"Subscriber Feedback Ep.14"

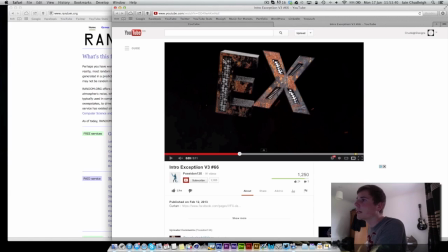8:17 And if it's kind of poking out the side, you can always use a ball object to actually keep it inside of here. I presume that's how you actually cut out the bits of the object. You may have used splines, I don't know, but
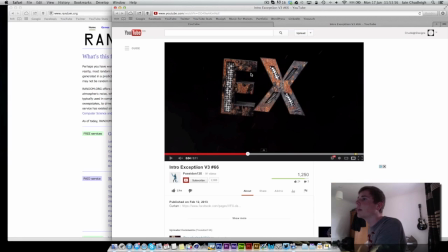8:34 if you just also then you can use a plane, or no, you can even use a random effector, the same one, to randomize the angle a certain way, so you can actually get these turning as well, and that just adds so much more to the scene.
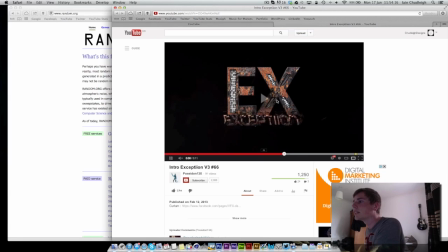8:53 But it looks nice. But then you got this text coming in, which personally I don't really like. You might like it, so whatever. But after you got this kind of very clean static
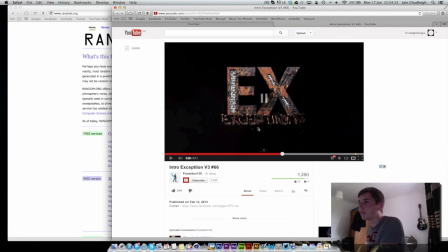9:12 object flying in, you got this kind of crazy text, which text can be quite hard to bring in effectively, but
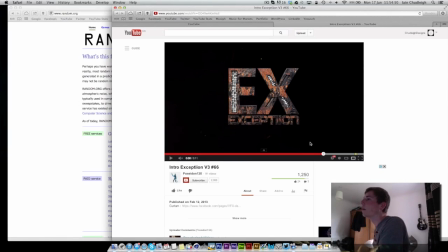9:27 yeah, it looks alright. The text is a bit hard to read, but I like how the scene's pretty minimalistic, and unlike a lot of intros you see now, you've actually gone for black in the background.
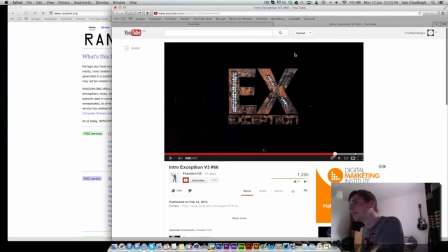9:43 So many people, like background designers, just go crazy and just kill all like the colour in the scene, lift the blacks ridiculously, and so it's more like
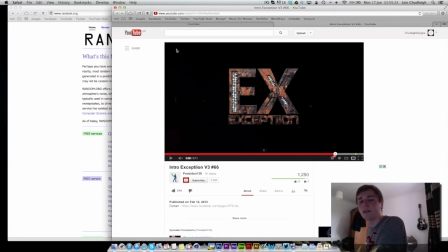9:59 a dark grey, or in some cases a light grey in the background.
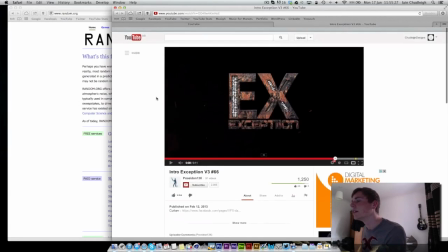10:04 And then you get pretty much no contrast at all. So good job for leaving it alone.
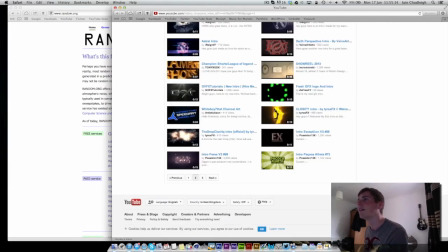10:12 It can be quite hard. Next we have 4.
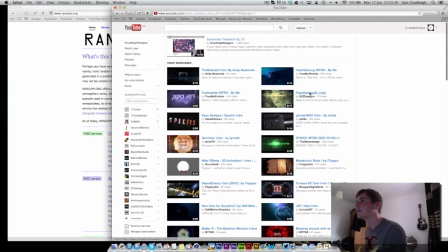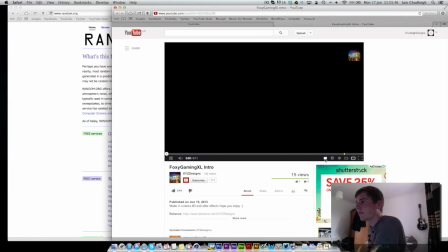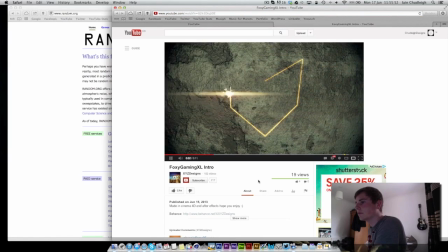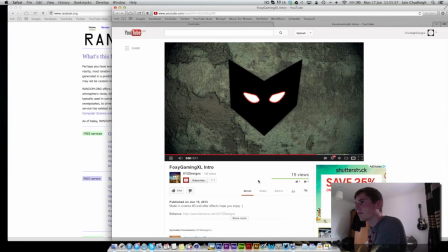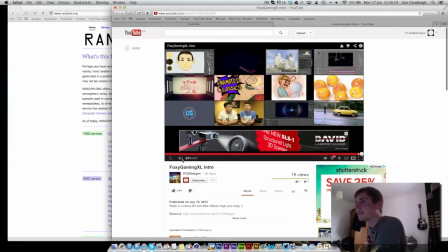10:41 So this is quite a basic intro.
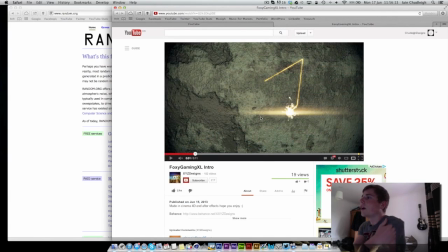10:51 There's a few things that could be improved. To begin with, on the actual tube thing here, I don't know if you rendered the background out of After Effects.
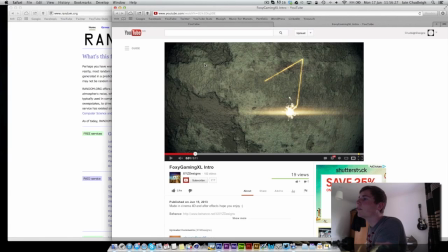11:05 I don't think you did, but what you could have done is a layer underneath this one, made it all black and apply a blur filter so you get a kind of fake shadow if it's off there,
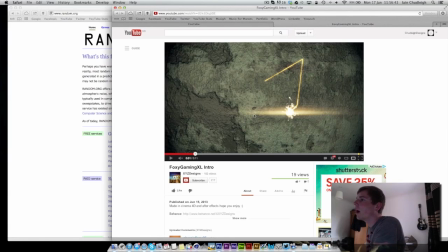11:20 or if it's meant to be going through, I would suggest putting a glow on this, increasing the radius so you get some light spill, and then you could add trap code shine, I think it is,
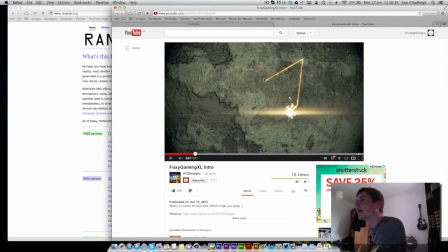11:36 to actually get some kind of light bursts coming out so it looks a little more 3D. Some of the elements don't really fit in, and you can see now this is meant to cut through it.
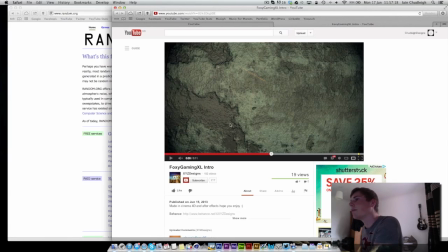11:56 This is where probably using Cinema 4D for the background as well would have worked a lot more, because you could have actually had a ball object in here as well, so when this goes around it actually cuts through,
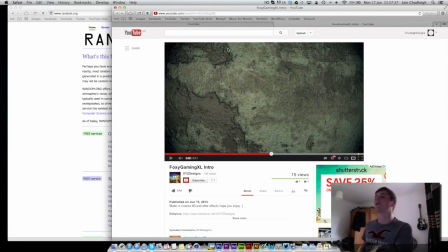12:14 well, makes it look like it cuts through the background, which would just be a cube.